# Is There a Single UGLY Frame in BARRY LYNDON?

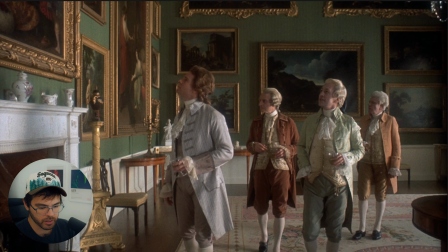Her hair would blend into the background. 1, 2, 3. Gorgeous. I don't know what else to say.
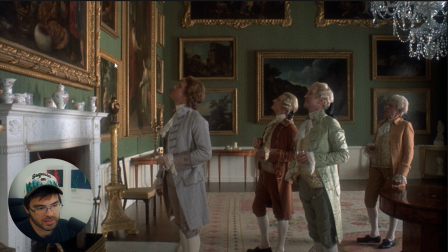The paintings here, it's just about the set design for me. The set design is a patterned set design, which is creating just an interesting look. And the blocking of the characters are also doing a great job. 1, 2, 3.
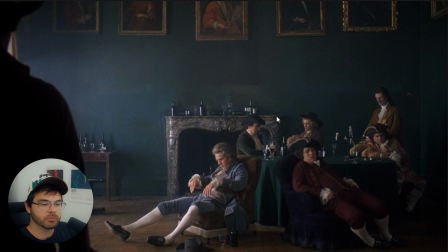But there it is. That's probably the most iconic shot in the film. And again, it looks like a painting. It looks like, I don't know how to describe it. How would I describe this? It just doesn't look, it just looks posy, I guess. It looks like they're all posing in a way, but not posing in a flattering, modern, model-y way.
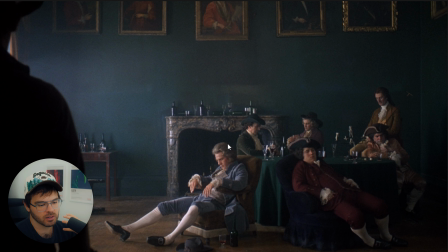They're posing in a Renaissance, artistic painting kind of way, if that makes any sense. Yeah, but also the color choices are great here too. The blue makes Barry Lyndon stand out. The reds contrast with the greens. The golds match with the gold frames.
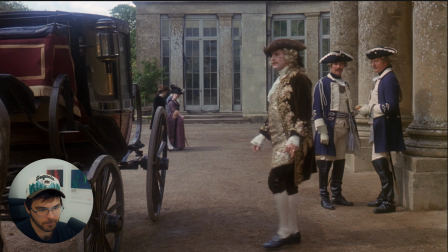It's great. 1, 2, 3. Yep, looks good.
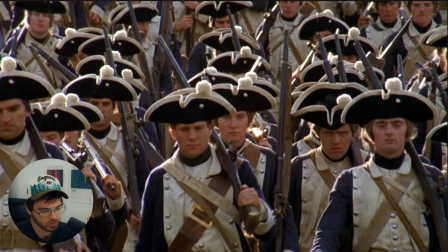1, 2, 3.
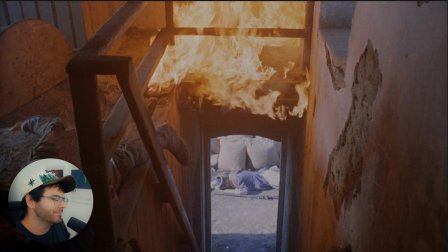I mean, it's cool. It's cool. You got a frame within a frame here. So a frame within a frame is basically just when you have the frame of the actual image that you see on screen,
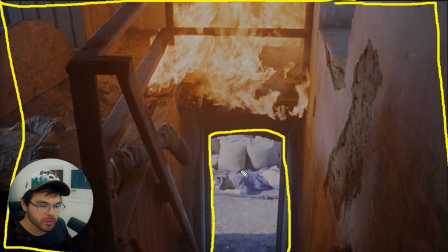and then there is another frame in the image that is framing an object in the image.
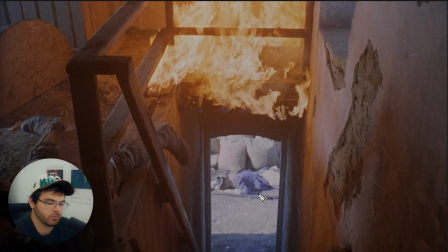And that creates a cool looking thing. I don't know what I'm saying anymore. I'm getting tired. 1, 2, 3.
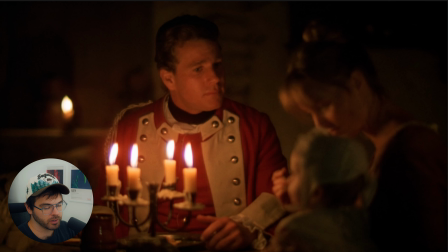Great shot. 1, 2, 3. Great shot. 1, 2, 3.
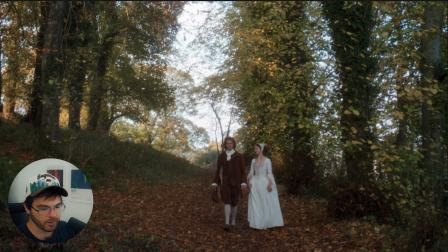Cool shot. 1, 2, 3. Great shot. 1, 2, 3.
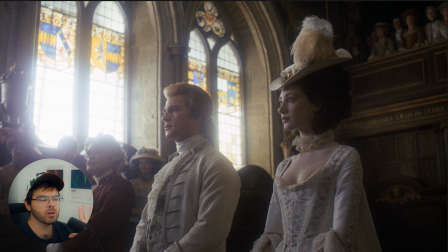Yep, looks good. 1, 2, 3. Looks good. You can really tell the low contrast filter and the blooming of the highlights in this one. That looks really nice. It just gives it a really beautiful look to me. 1, 2, 3.
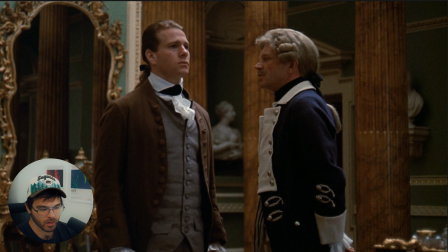Moonlight. Gorgeous. 1, 2, 3. Yep, that looks nice. 1, 2, 3. Great wide shot.
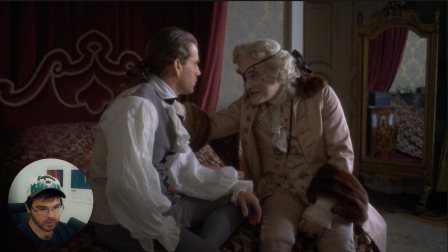1, 2, 3. Yeah, that's cool too. Light coming from this direction.
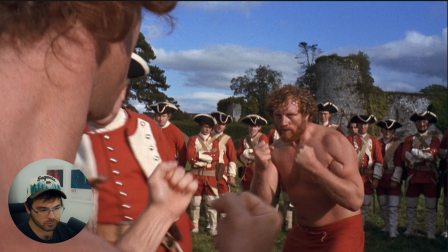He looks weird. 1, 2, 3. Already seen this one kind of. 1, 2, 3.
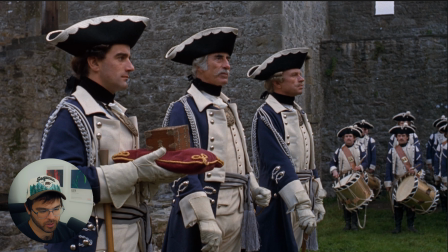Yep, great depth. 1, 2, 3. Oh, we just saw that. 1, 2, 3.
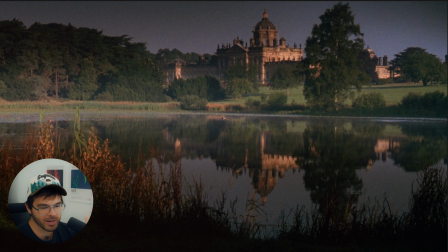More moonlight. 1, 2, 3. Okay, am I gonna have to go frame by frame in this movie to find an ugly frame? That is a gorgeous shot. Shot at golden hour. Look how the shadows are created by the sun being low in the sky, the orange light, the nice shadow.
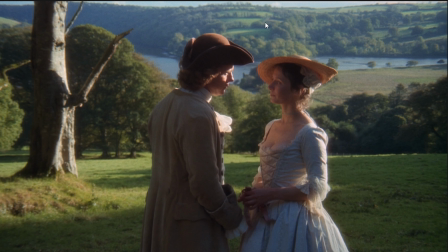That's so freaking pretty. 1, 2, 3. Oh man, gorgeous. Again, beauty is coming from the landscape. I mean, this lighting's nice too. The lighting on her face is interesting. I wonder how they're doing that. I wonder if do they have a light off screen this way shooting at her face?
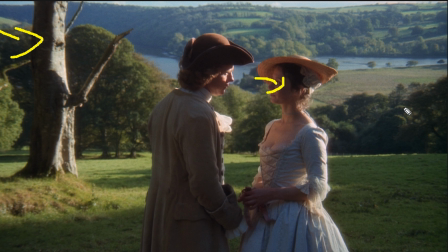It doesn't quite look like that because usually you would see a light on the back of him as well. I wonder if his shirt, not this, but his shirt underneath this coat is white and the light coming from the sun or whatever is bouncing off of his white shirt and providing this nice fill light on her face.
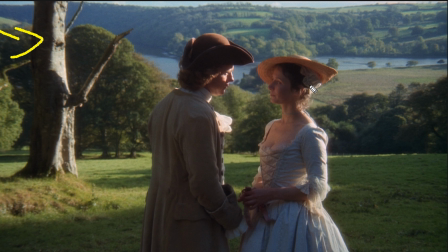That is very possible. If so, genius. This actually is one of my favorite shots of the whole thing so far.
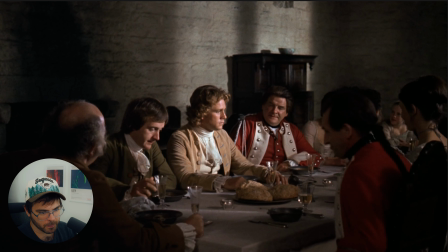Love that. 1, 2, 3. Gorgeous patterns of light on the wall, creating contrast.
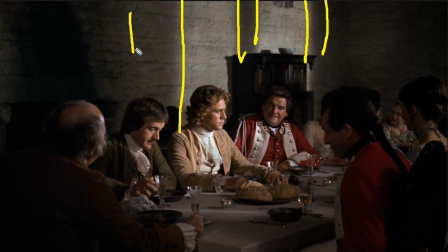Look at that. Light, dark, light, dark, light, dark. That's one of the things I always talk about on this channel is creating pockets of light, creating patterns of light from light to dark to light to dark. If this wall was just all this shade of light and it was all flat, it would look more flat and it wouldn't be as interesting.
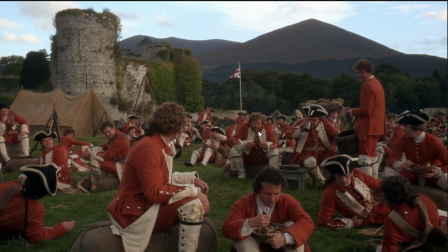So nice. 1, 2, 3. Great shot, great depth, great color contrast, great background.
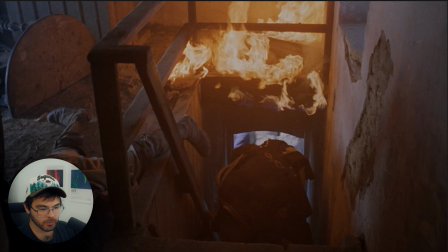That looks like a freaking pyramid. 1, 2, 3. We already saw that. 1, 2, 3. Nice.
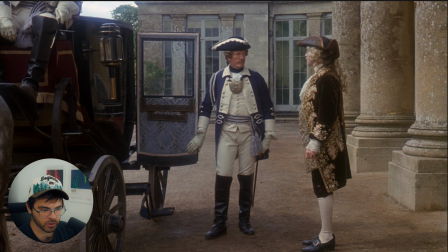1, 2, 3. Nice. 1, 2, 3. Nice. 1, 2, 3. Nice. 1, 2, 3. Nice. 1, 2, 3.
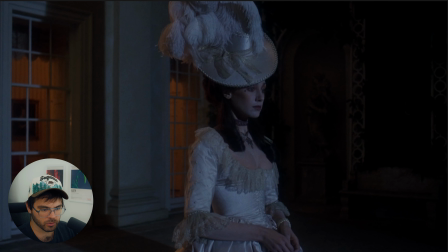Nice. 1, 2, 3. Nice. 1, 2, 3. Nice. 1, 2, 3. Nice. 1, 2, 3. Nice.
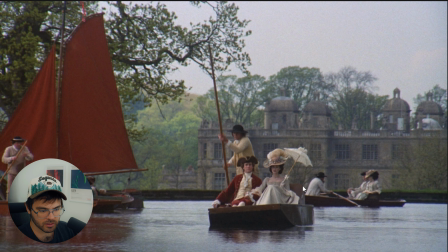Love it. Shot on a long lens, compressing the space between the background and the foreground. 1, 2, 3.
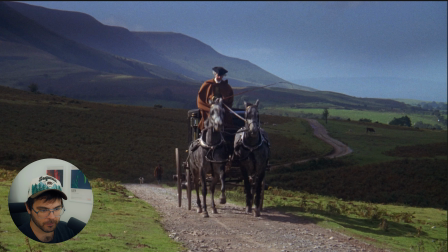Nice. 1, 2, 3. Nice. I'm gonna stop saying 1, 2, 3 now because it's getting annoying. Again, what do we have? Lighting, simple lighting. The beauty is coming from the location.